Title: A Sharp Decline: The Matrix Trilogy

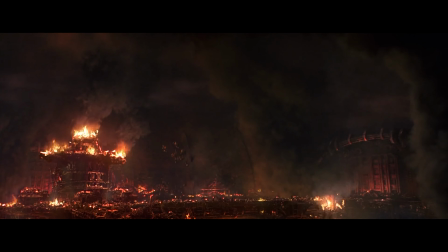20:39 So yeah, the Matrix sequels aren't very good. Wow, hot take, I know.
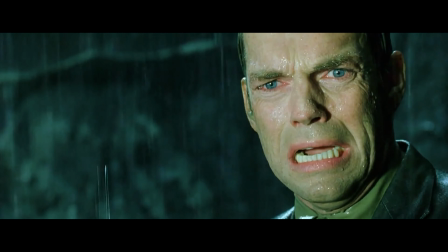20:44 Still ragging on these movies might sound like complaining about Justin Bieber, it just feels played out at this point.
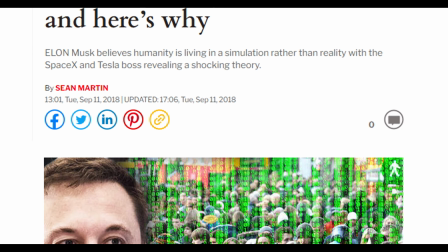20:50 But we are in 2021, which means we've had enough time for their reputations to be massaged somewhat.
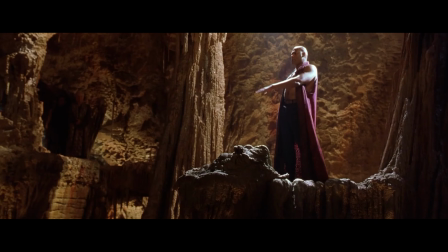20:57 Unfortunately rewatching them and diving back into the world of the Matrix after all these years has only proven that their original reputation was fully warranted.
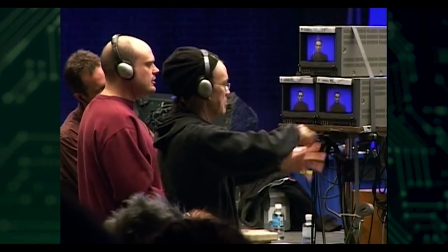21:06 I'll smash this place to bits! See the whole place, like, I'll smash this place to bits!
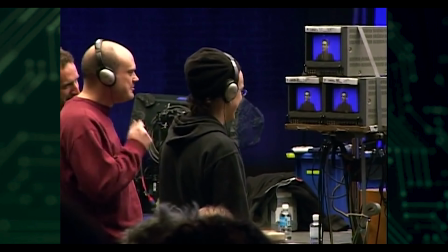21:11 I'll smash this place to bits! I'll smash this place to fucking bits! I'll smash this place to fucking bits!
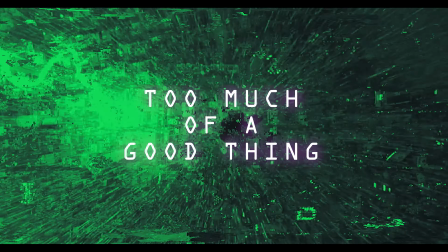21:18 In the first Matrix film,
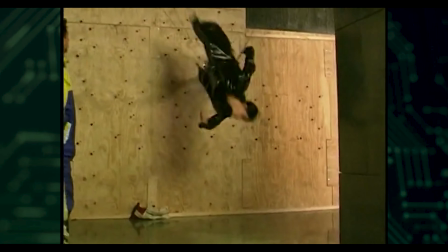21:19 the Wachowskis utilized the choreography and wire work of Yuen Wu Ping along with some impressive camera work of their own to create a hyper-realistic style that truly felt fresh,
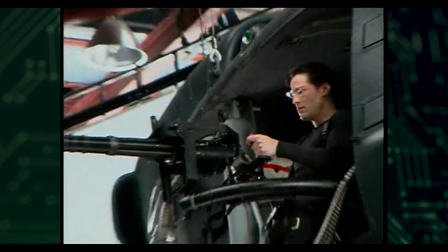21:28 producing one of the definitive action films of all time. And their dedication to this vision was evident.
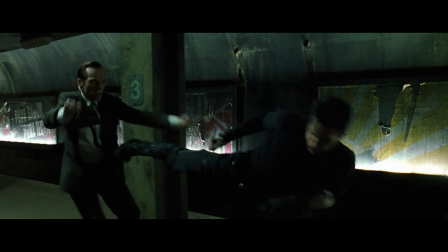21:33 Hand-to-hand combat is executed flawlessly by actors after months of intensive training with some of Hong Kong's premiere professionals.
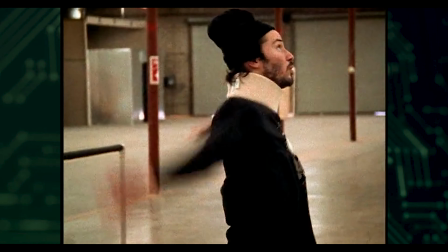21:41 A lot of work that was not necessary by Hollywood standards went into making these fight scenes as
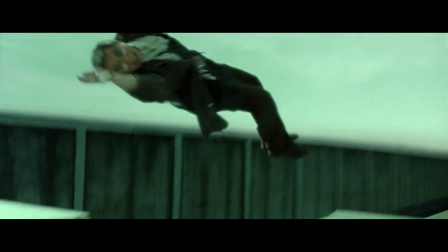21:46 believable as possible to help keep the film grounded in a world of computerized mayhem.
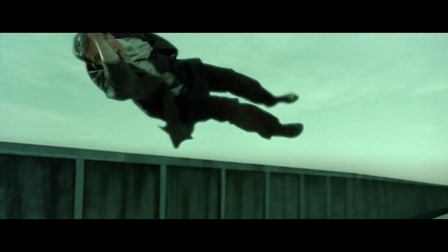21:51 But for the sequels, it seems they felt obligated to turn it all up to 11.
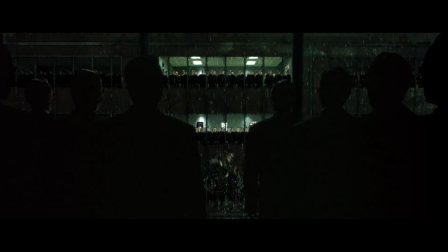21:55 Because once you reach the final fight with Smith, the action has escalated to the point where the style has gone stale.
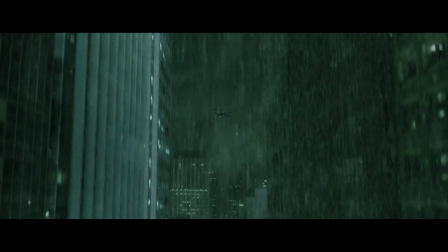22:02 Some serious power creep has crept in, and these godlike beings battling in super exaggerated ways just did not have the same appeal.
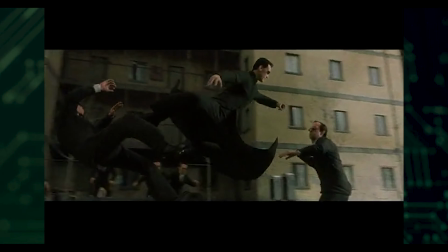22:10 All the advances that Gaeta has created and his team have created allow the action
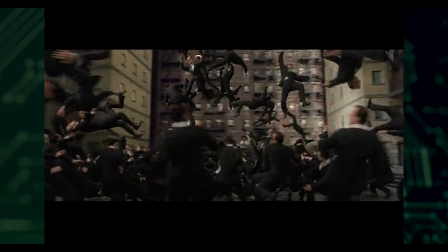22:15 to just sort of mushroom and get really huge.
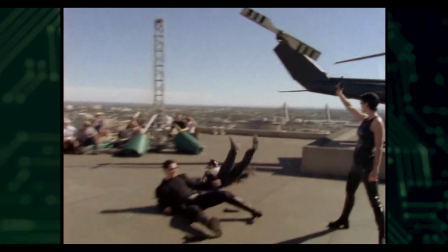22:20 The first film was full of expertly choreographed fight scenes with real people doing real stunts and occasionally getting really hurt.
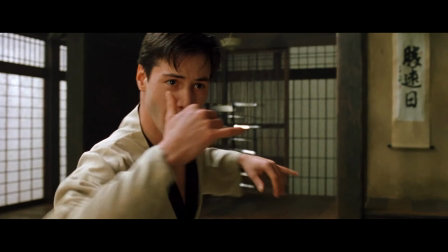22:30 There was a tangibility to all of it you could feel on screen. By revolutions it feels like the machines have truly taken over.
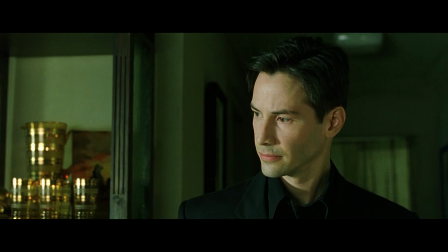22:38 The other key appeal of the original Matrix, other than its stylistic action, was of course its philosophical subject matter.
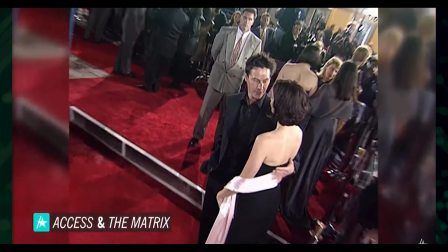22:44 When the first film released, much was made of this by the media and the fans, insisting that it was steeped in heady postmodern ideas,
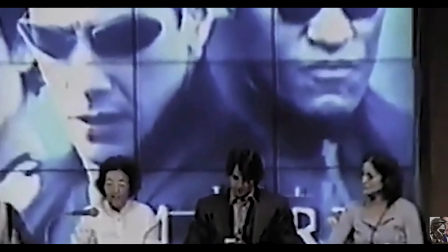22:50 but any kind of closer look proved that it fell short of its intellectual aspirations.
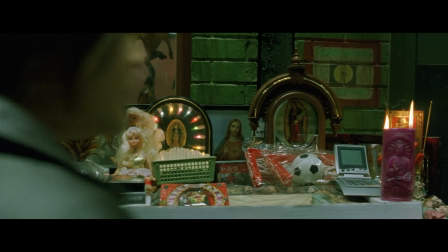22:54 The filmmakers' attempts to fill the sequels with as much existential depth as possible and the rather clumsy way they did it only muddled the simple perfection of the original. The primary philosophical influence for the first film, cited by the Wachowskis both on-screen and off, was Jean Baudrillard.
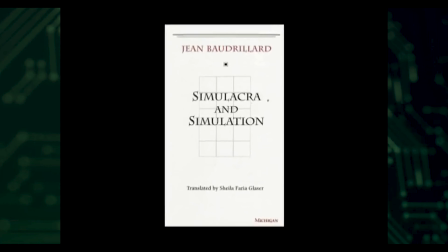23:11 The story is often told that they had the actors read Simulacra and Simulation before even allowing them to read the script.
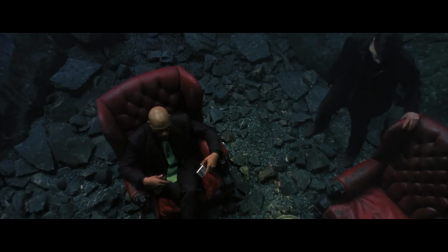23:18 And in that original script, Morpheus has a line that references the French philosopher by name, when he introduces Neo to the desert of the real, saying,
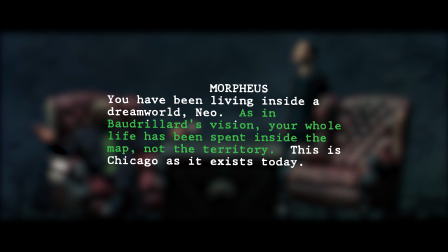23:28 As in Baudrillard's vision, your whole life has been spent inside the map,
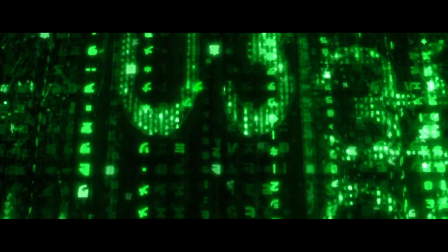23:33 not the territory. But in Baudrillard's vision, there would be no way for anyone, including Morpheus and the other red pills,
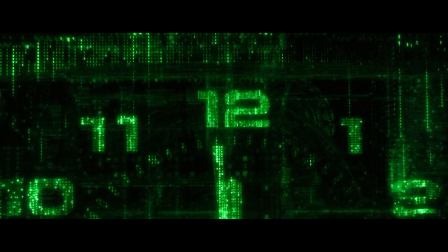23:39 to distinguish between the map and the territory that it was modeled after once this third order of simulation has been reached.
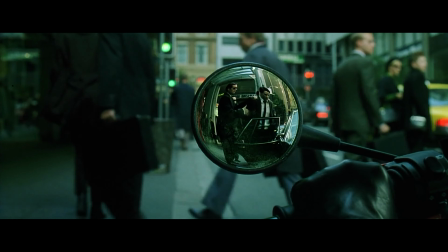23:46 And that fundamentally undermines the story of the Matrix, which relies on the distinction of the simulation and the real world for its hook,
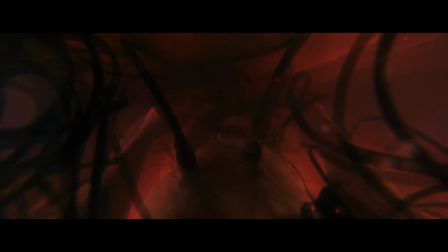23:52 something that would not be possible in a strictly Baudrillardian story.
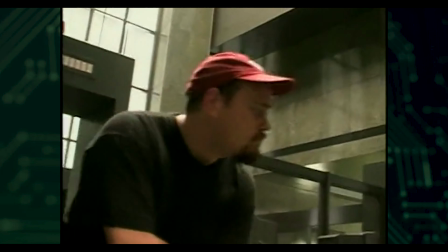23:56 While they were praised as talented filmmakers, some noted that the Wachowskis may not have totally understood some of the complex concepts they were touting.
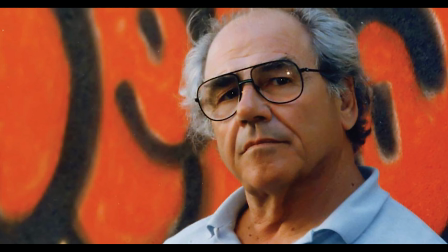24:06 A number of critics made comments to this effect, including Baudrillard himself, who said the film's references to his work stemmed mostly from misunderstandings.
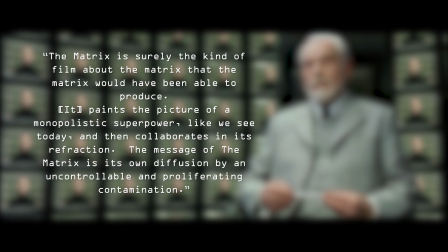24:15 Regarding the sequels, he criticized the architect scene directly, and said it would have been more interesting to have the real world and the simulation collide with each other.
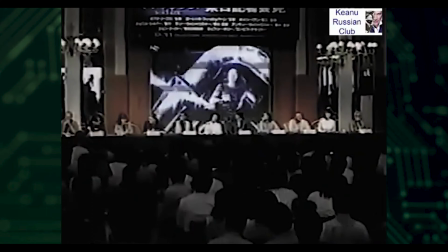24:25 Now of course the Wachowskis could have gone in that direction. They could have had the entire world of machines be revealed as yet another simulation or have the real world become in some way indistinguishable from the Matrix. But they didn't.